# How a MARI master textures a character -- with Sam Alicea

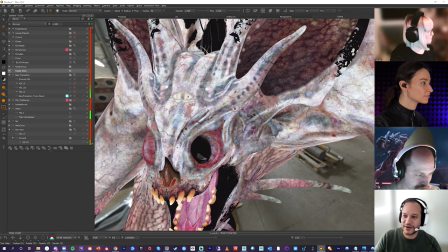[16:06]
and it's just little story details that I'm adding to him to show some of the damage he's gotten in the wild and he's not a
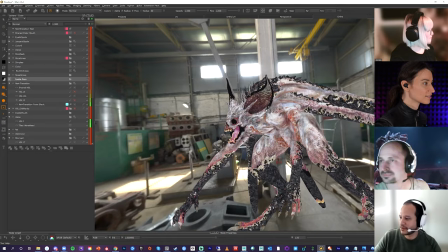[16:15]
pristine creature the funny thing is I rarely
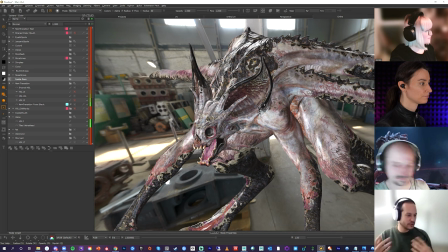[16:20]
use a shader in Mari to look at my final result which in substance is on at all times you're seeing how the bump is affecting how the roughness is affecting how the specular is affecting I rarely look at that
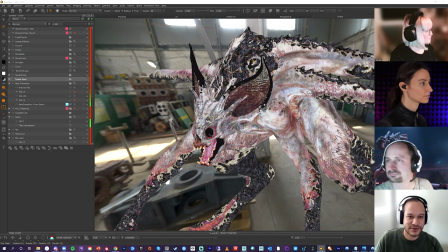[16:38]
look at it like that in Mari I'm usually looking at very flat channels it's just the way I learn it's a really good thing to know
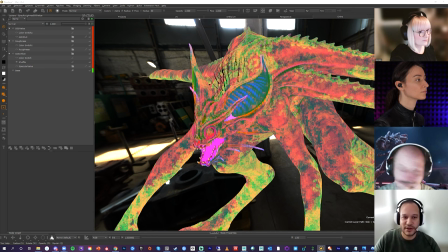[16:51]
I've seen a few artists that have only done Substance before that when they come to Mari they struggle on that because since Substance was doing all that stuff for them when they're asked to change something specifically that a director wants or something they they don't know
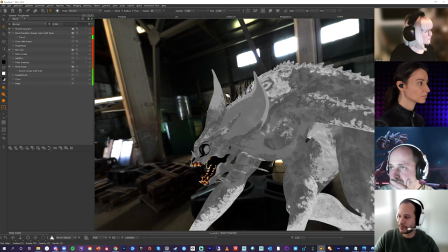[17:06]
how to approach it um so it's good to know what is actually happening when you paint white on on an area and what happens when you paint uh
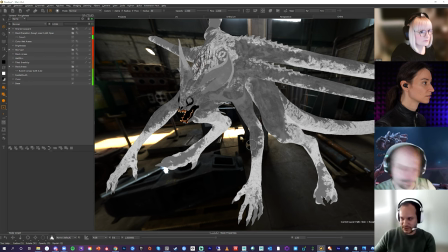[17:15]
black on an area um this is the roughness patch on him so uh pass on him so obviously uh since his roughness not glossiness it the the white will be rougher the black will be shinier so anything
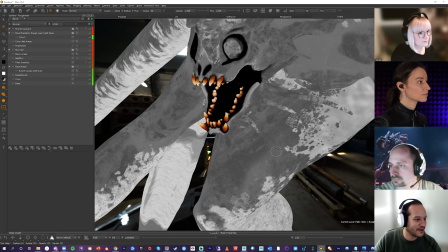[17:28]
uh really really black would be super shiny like his mouth around his eyes
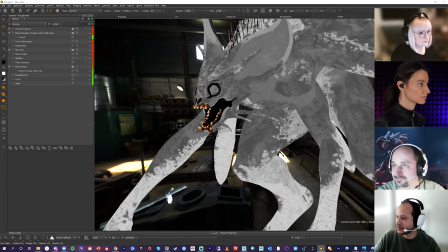[17:33]
things like that you know that you want that that wet look he wants wet and disgusting in the mouth um and so all the black stuff on
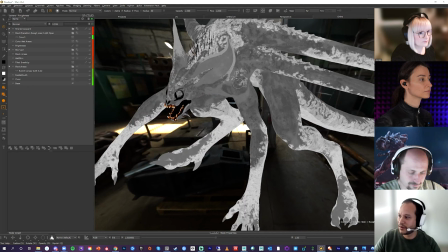[17:42]
him uh has been driven by uh a mask and so i can connect that in multiple channels and and have that like that um his crazier maps are like his sss map this is something where I think
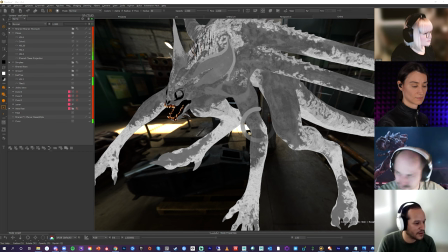[17:59]
I was training Ben on SSS painting and all that kind of stuff
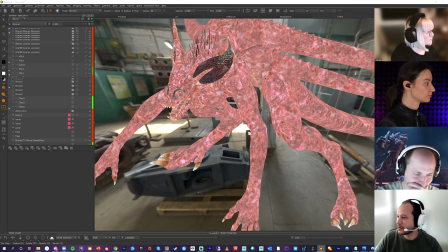[18:08]
this is one of the layers for SSS and this is my other layer, you'll see it in a second
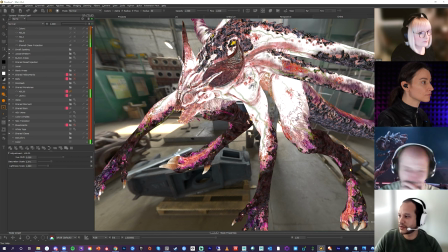[18:19]
and we don't have to go too deep into this stuff but just showing you guys some of the passes that I had to paint on these guys
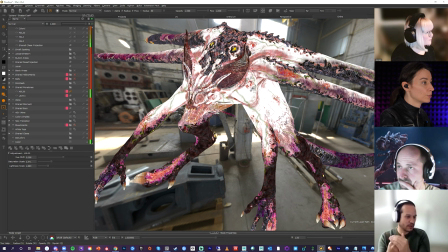[18:27]
And what is this right now? So this is what you will see underneath the skin. There's two levels of SSS on him. And so the deeper you go, it starts changing on him. And so this is a little bit more shallow on him.
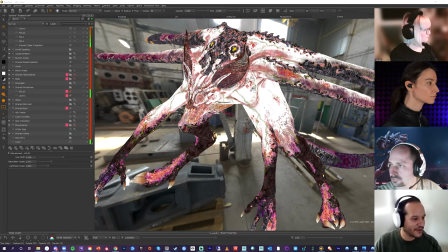[18:47]
And then the other one is deeper on him where you start seeing the raw muscle and blood and all that kind of stuff.
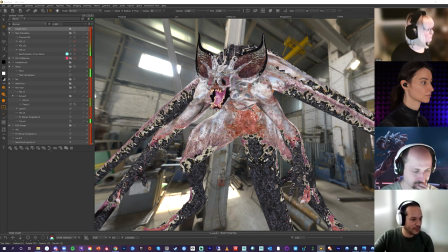[18:55]
Different students also use three sometimes. They use like epidermal, subtermal, and then it all depends on what they're trying to achieve and the look and all that kind of stuff.
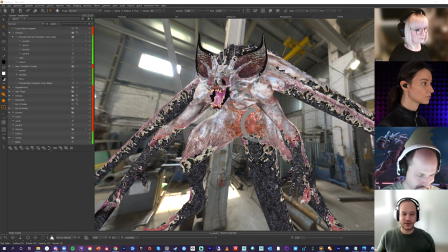[19:06]
But for him, this worked out pretty well for us. The other thing I do is I separate my displacements.
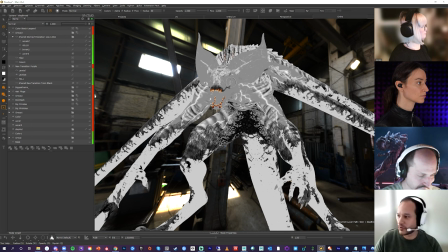[19:16]
And this is the part where I'm sketching for Ben as we're going back and forth. uh this
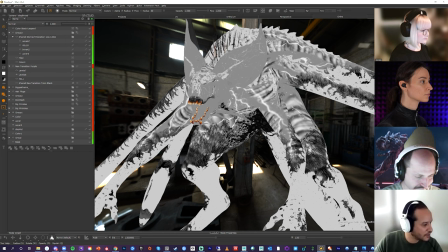[19:22]
is my my broadest pass on the displacement this is the biggest shapes that will be happening on him and uh let me show you guys i'm asking another question for sss actually
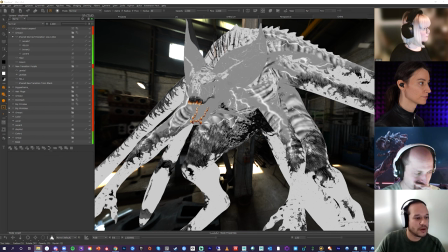[19:38]
um yeah do you also have a map that controls the uh the depth for the subsurface scattering effect yes yes
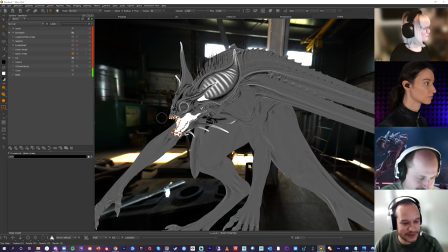[19:47]
so this this is on him what I'm doing he's so subsurface-y overall because it's such a like a creature devoid of by light that he has a lot of subsurface going on so I have a bit of a blanket